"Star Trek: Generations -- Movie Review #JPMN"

A clumsy transition. Released just 6 months after its television counterpart went off the air in May of 1994, this $35 million sci-fi action film took home $118 million under the leadership of perennial television director David Carson. When a deranged villain threatens to destroy an entire solar system to enter a mysterious energy ribbon, 2 famous Enterprise captains must unite across time to stop him.
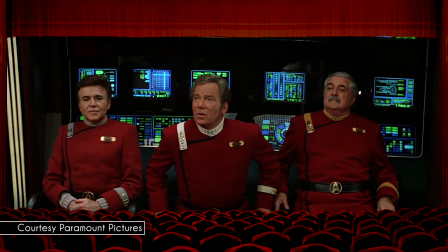28s
3 members of the original series return for one more outing, most notably William Shatner as Captain Kirk, presumed dead after one of the best cold opens in the entire franchise. The 15-minute prologue not only serves as a passing of the figurative baton, but is also a genuinely thrilling sequence with great performances.
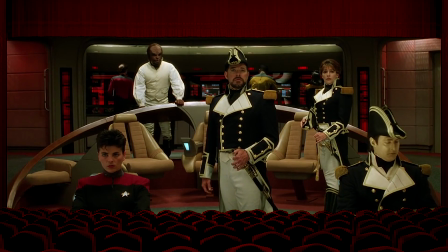44s
But the rest of the PG-rated film focuses on the next generation group: Jonathan Frakes, Brent Spiner, LeVar Burton,
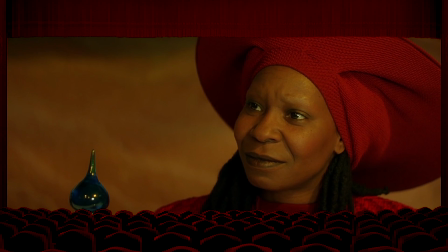50s
Michael Dorn, Gates McFadden, Marina Sirtis, Whoopi Goldberg, and of course Patrick Stewart as Captain Jean-Luc Picard. As would be the standard for all 4 of their films together, it's Stewart and Spiner who received the lion's share of responsibility. Meanwhile, Malcolm McDowell muses as the murderous madman, quietly threatening Stewart with the best line in the picture: "Time is the fire in which we burn." There are several moments during Generations, like Stewart narrating his familiar captain's log, or view-screen negotiations with Klingons, that look and feel exactly like the TV show.
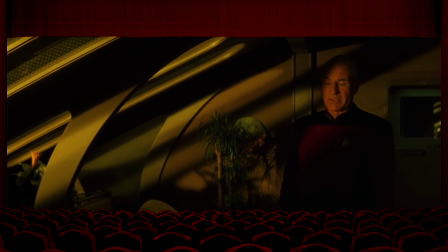80s
Other aspects, however, namely the overtly dramatic lighting, make it seem decidedly different, but not necessarily worse. The thin story just isn't big enough to support the 118-minute runtime. Indeed, the entire plot thread involving Stewart and McDonnell trying to outsmart each other on some barren mountaintop is far too slow and boring,
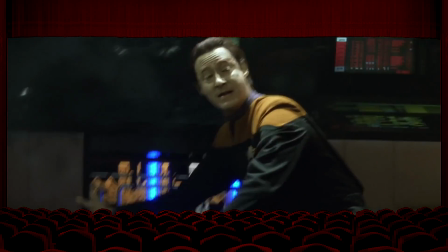98s
especially since this scene is intercut with the incredibly tense destruction of the Enterprise. The constant cross-cutting between the loud space battle and Picard's quiet rock throwing is downright obnoxious.
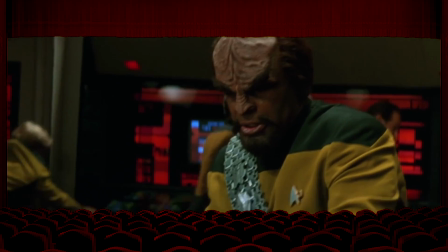110s They have found a way to penetrate our shields. Lock phasers and return fire.
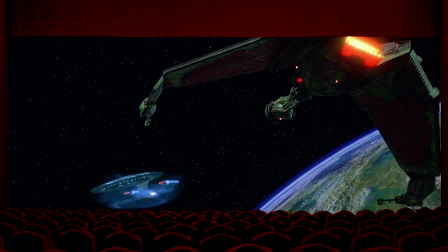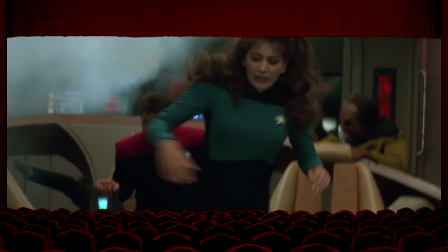122s Take the helm! Get us out of orbit! Hull breach on decks 31 through 35.
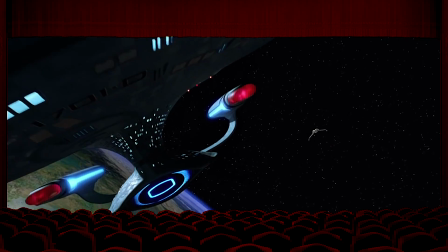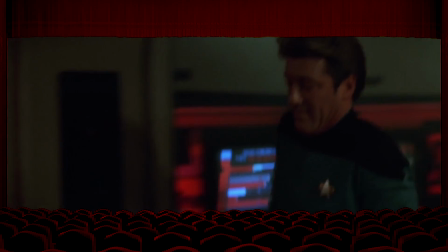134s The warp! What do we know about that old Klingon ship? Any weaknesses? It is a Class D-12 bird of prey.
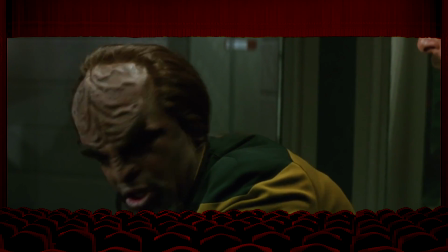140s They were retired from service because of defective plasma coils. Plasma coils? Is there any way we can use that to our advantage?
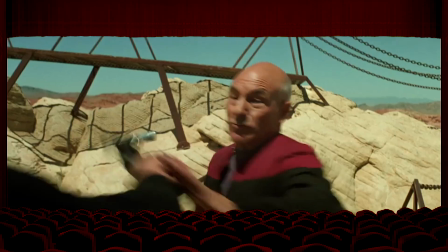146s I do not see how.
It's also a bit silly that the fate of the entire Viridian star system would rest on the outcome of a single fistfight. Plus, why do we never once see the world Stewart's trying so hard to save? Just a few cutaways to the pre-industrial civilization reacting to the incoming shockwave would add a huge deal of depth and purpose to the picture. Instead, we just get a faceless population count, never referenced again. Once the story pivots inside the magical nexus, things become quite surreal, as the futuristic sci-fi narrative morphs into a fantasy-oriented parable. Of all the ways to bring these 2 captains together, extended aging, transporter accidents, time travel, mirror universes, cloning,
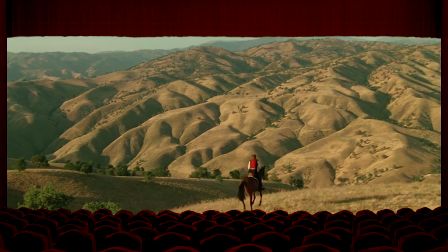186s
this weird heaven-like environment, the physical manifestation of absolute happiness, seems particularly out of step with Star Trek's science-oriented style.
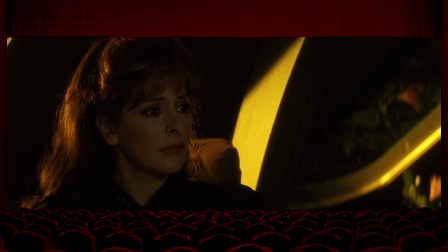194s
Earlier in the film, Picard laments over the death of his nephew in an emotional scene, but save for a single 4th season episode of the TV show, where this relative is played by a different actor,
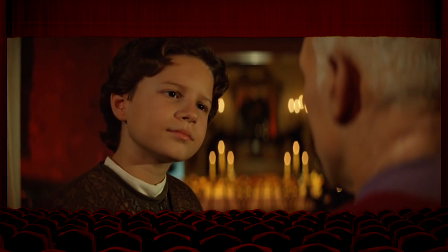204s
we know nothing of their relationship. So instead of being a powerful moment, their Nexus reunion is just empty, as the audience has no way to recognize this small child. It's a dumb violation of the classic rule, show, don't tell.
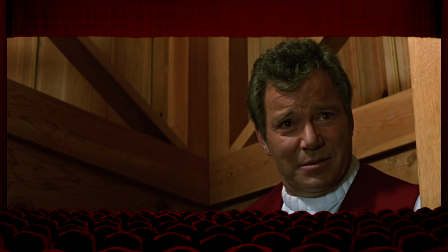217s
After finally experiencing everything they've ever wanted, both captains immediately charge back to reality without the slightest hint of second thoughts. There's a half-hearted attempt to play off their Nexit as an unwavering obligation to service and duty, but it feels unbelievable. I don't know about you, but if I had the opportunity to live for all of eternity in my ideal version of joy, I certainly wouldn't choose to brawl with Malcolm McDowell instead.
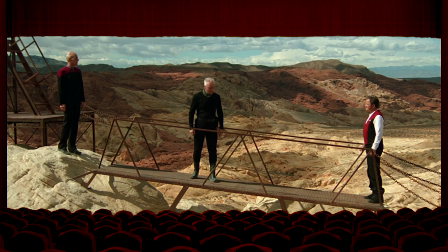238s
Speaking of that climactic battle, we need to talk about Generation's most famous flaw, and one that unfortunately requires a spoiler alert. Shatner returned to this movie to give continuity to the series, and to provide closure for his character, which is why Kirk's death feels so horribly unearned.